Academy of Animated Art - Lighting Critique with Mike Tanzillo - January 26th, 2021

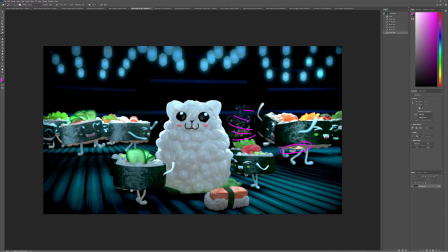503s
Not quite sure what that shape is. I would look into that. And I know this is getting hit with a lot of cool light, but I wonder, just looking at the sushi again, just because this falls under that food being not warm thing,
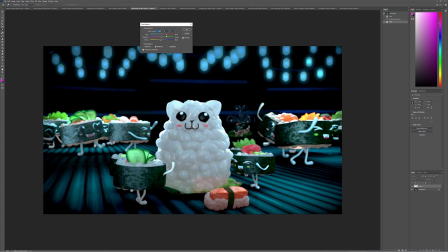521s
I'm just wondering if we couldn't just fake a little bit more warmth onto this, if this would still look natural. Yeah, I think a little bit more warmth into the roll, the fish there on top would be good.
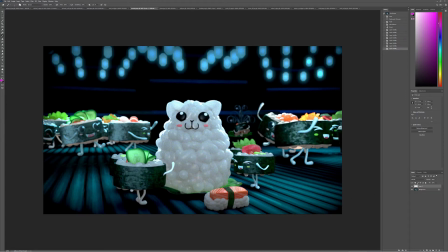540s
And then I would do take a look at do a pass on your cucumber and a few of these things on top of the sushi rolls. Like this is kind of clipping out, and it's feeling.
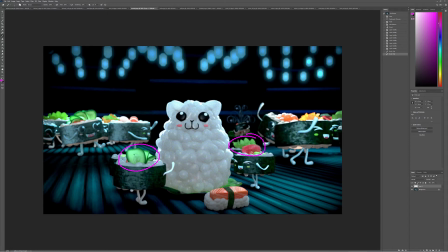555s
It would just be a matter of pulling some of the blue out, and it's just not feeling 100%. I don't know. It just doesn't feel like wet the way that a cucumber would. It does, like, there's no specular, but there's a lot of pass through. So just take a look at that, maybe find some reference and try and get that cucumbery look.
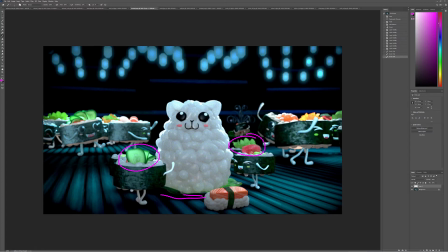574s
And then lastly, if you do have ambient occlusion under here, and especially down in here, it's a little dense. It's heavy. I would just lighten that up a little bit because, like, the shadow values on the character are much lighter than what we're seeing down there, and it's a little bit of a disseparation.
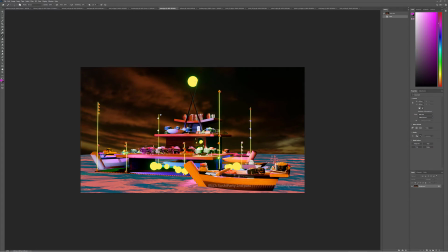591s
All right, next update here. This is a fun sushi party. So I thought this was good because this came in at the same times as Jeff's,
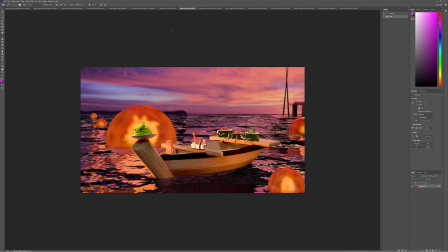599s
and it's good to take a look at these together because they're pretty similar in their setup. So one of the things that's working really well for Jeff's is that you get a sense that the water surface is reflecting the sky. Similar color palettes, similar looks. With this one, they're very, very different.
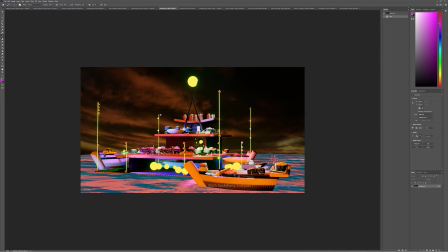615s
So you want, because like think of the ocean or a body of water as just like a mirrored reflection of whatever's above it. So you're going to want to see those reflections. Like where here, I'm not seeing the reflection of the boat, I don't think, and then I'm not seeing this sky and this are two different reflections.
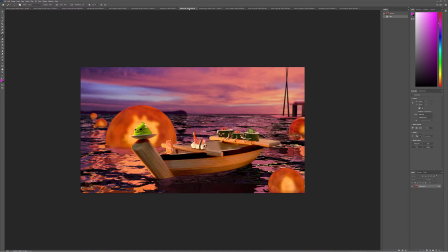633s
So I would work on that. And then additionally, like the way that like this is a little bit more toned down and kind of falling in the background, where this is now feeling a little orange, and Poppy is really drawing our attention here.
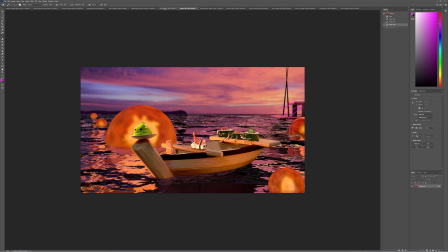647s
And like that's really circling us in here, where we're here, it's like all of these characters have a similar
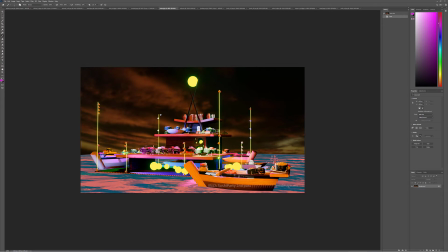656s
have kind of a similar brightness, especially these things all have like, are just like, they feel very, very straight and vertical lines going throughout the shot. So the way, and then also like these things are cool, but they're not driving the light.
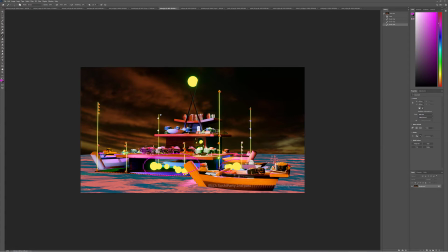672s
Like I'm not even seeing the lighting on them hitting here. Like the way that this is bright, I'm not really seeing that hit here.
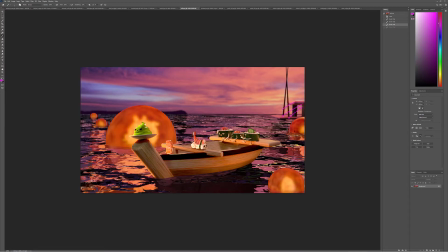678s
The way that these really feel like they're kind of hitting these objects, I think would really do you good.
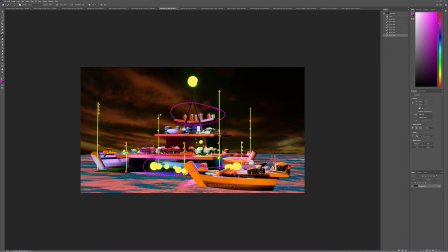685s
And then watch out for the light up here getting too kind of cool. Like it looks like you got a lot of yellow light in there, so let's just get some warmth into the scene as well.
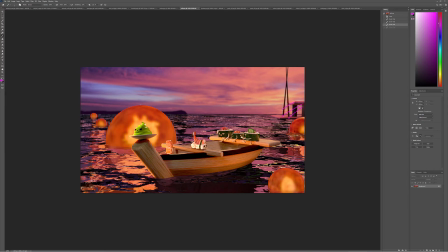695s
Right, moving on to Jeff. I think this is looking good. I just want to like, because again, I feel like there's an interior light source. It'd be kind of cool if there's like a softening of this edge a little bit that made it feel like there was light glowing out of it, like the edge of a lantern or something,
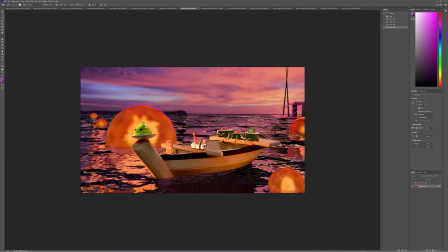710s
where you kind of feels like there's light pushing out of the edge, where it's not just like a hard edge thing. This rice is getting a touch bright, and this row feels a little pink. I would push it a little more orange, but really other than that, I think it's good. I think you're in a good spot.
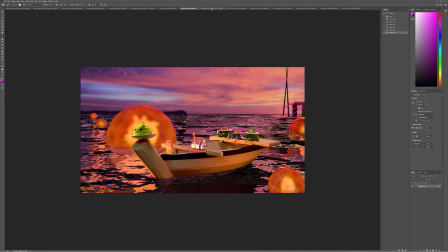734s
Yeah, I'd say that's just about it. Then we'll go on from there. Nice work, Jeff. Jordan, it looks like you got the normals working on the face.
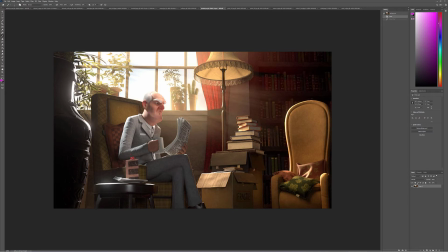743s
That's great. This line here is a little bit harsh. If we could just pull that back a little bit and kind of soften that edge.
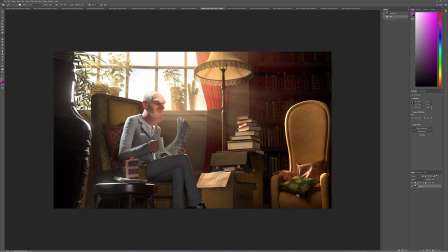751s
That is one, and then number two, all I have would be trying to get some more shaping on the cake. Just like a little bit of more of a rim and then a fall off going this way. Other than that, like this is looking really good. It's looking pretty, really, really nice.
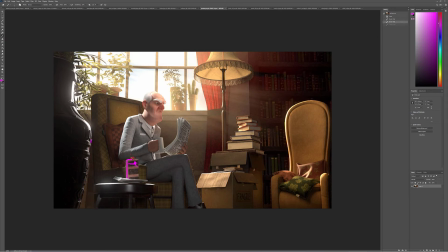767s
Oh, if you could darken a little bit back there, like this area between the pot and the chair, and just like create a little more darkness as we go down.
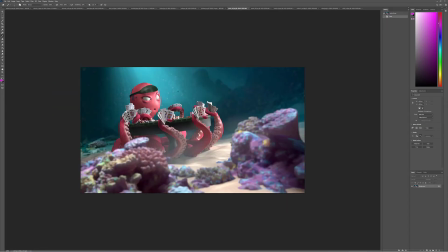775s
Pearl, I love the environment feels great. I wouldn't touch the environment. The character, it's funny. It feels a little clay, and I'm wondering if we should tighten the specular highlight. No, we don't do that.
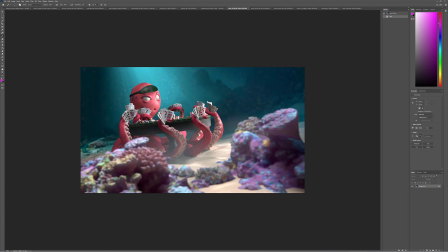795s
Yeah, tighten the specular highlight to make it feel a little bit more wet. The one thing is, like, we've got all this light coming in back here. It would be nice if that was tied into the character with a little bit of a rim. It doesn't have to be this saturated. It could be just like a neutral color, but something like that back there. The shaping is looking good.
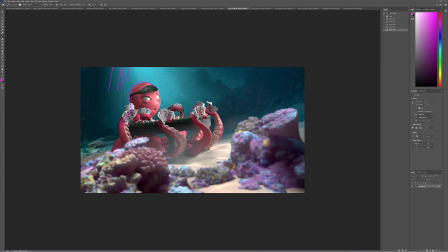810s
It's just a matter of getting a little more contrast and getting some more dark points in the character and a little tighter specularity.
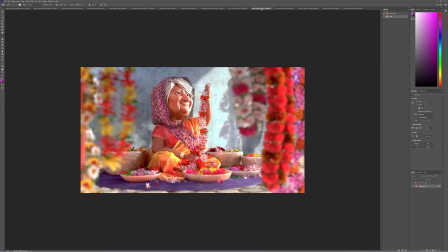817s
But everything else is really coming together nicely. And this one, I love the defocused foreground here. That's kind of nice. Maybe slide them out just a little bit. They're pinching in a little bit narrowly. And then I would go ahead and warm up the key light a little bit more.
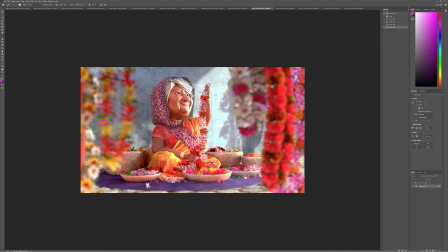838s
Just because we have, like, there's so much warmth in our character, in our flowers and everything, that you don't need to go this cool in the background. In fact, it's actually looking a little bit disjointed. In that, like, we've got all this nice glowy warmth here,
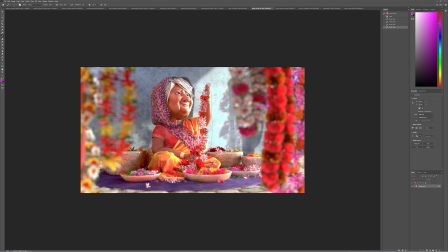854s
that adding a little bit of warmth in that background and making that more neutral than cool, I think will help out a lot. And it'll also add a little, like, I think we could even go a little bit warmer on these on the key side. If you could sneak in a little key onto her arm here, because that's looking a little grayed out, that would be really beneficial too.
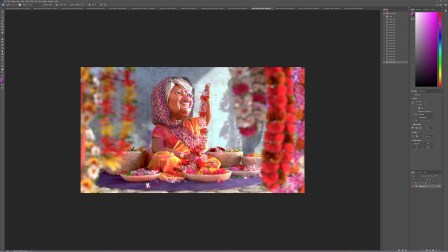873s
But yeah, just pushing those foreground flowers out a little bit to give a little more breathing room and getting more warmth in the key light, especially on that far back wall, and a little bit more on the character herself, I think would be really good.
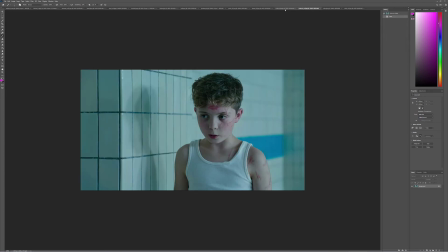887s
Rebecca, this looks good. I would try and give this a full res render,
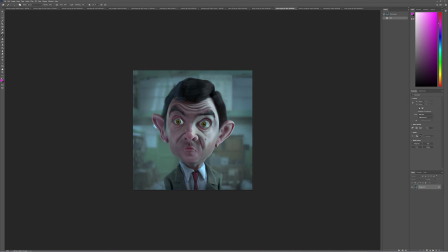893s
and we will take a look here, because I'm wondering if some of this stuff might be because it's a little low res, but I'm wondering, like, he's got such a nice soft skin tone in here. I'm wondering if that might be a little bit sharp once we go full res, but I think, you know what, for this
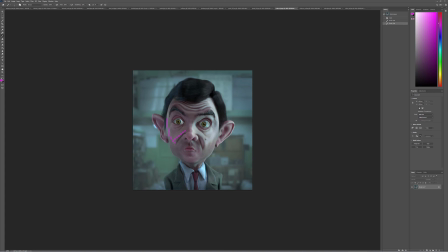908s
iteration, I think that might not be a problem, but I would just like to see this with a little less noise and a little more full res, just so you can like get the satisfaction of having that nice clean final image.
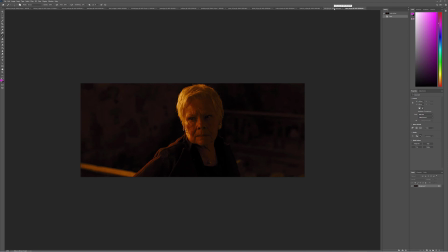920s
All right, we've got a reference with Dame Judi Dench here from, I think this is from Spectre, I'm not sure. Anyway, like, I love this glancing angle. Look at the detail that we're picking up on her skin, especially in the specular highlights.
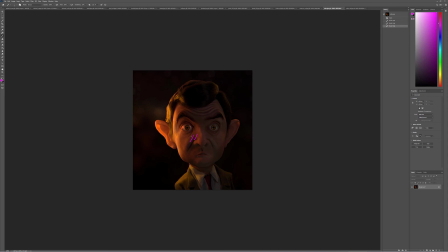936s
You're getting something similar here, but I think we can push the specularity a little bit stronger, especially in this area here, the way that we can kind of get that stuff.
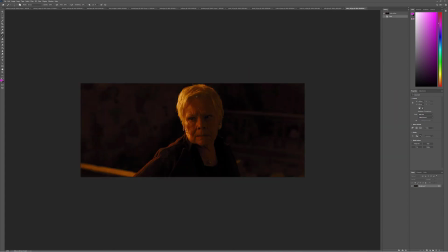945s
Looking at her hair, it's lovely how we're able to get, it doesn't get super dense in there. It's like you can feel the light kind of scattering around. Again, it's a lighter color and it's a little thinner.
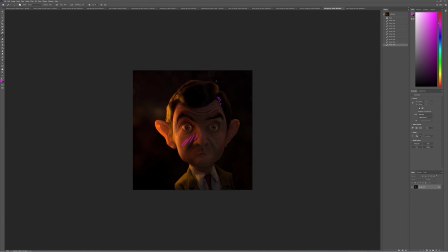958s
But still, it would be nice to try and mimic that a little bit and get a little bit more value in the shadows in there. Looking at his fill side versus hers.
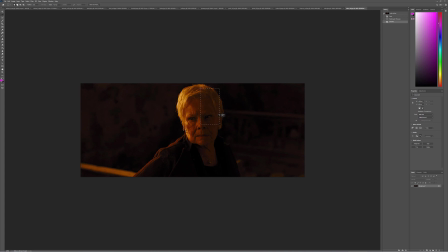967s
In fact, let's just go ahead and do this because I think that fill values is going to be kind of a key here.
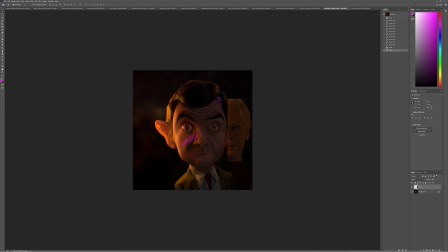978s
So his is feeling a little more blue than this. This has got some warmth, actually a little bit of green, but I think you can push a little bit more warmth into this fill side.
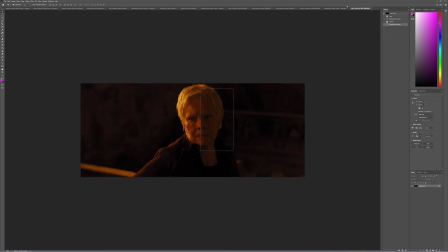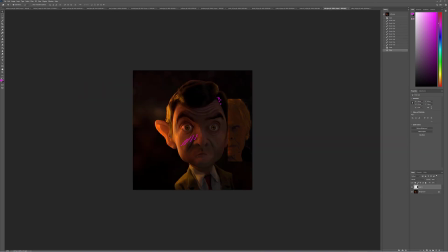993s
Yeah, and I would, this is a lot of subsurface on the ear there. I would pull that back a little bit. I would reduce that by about half.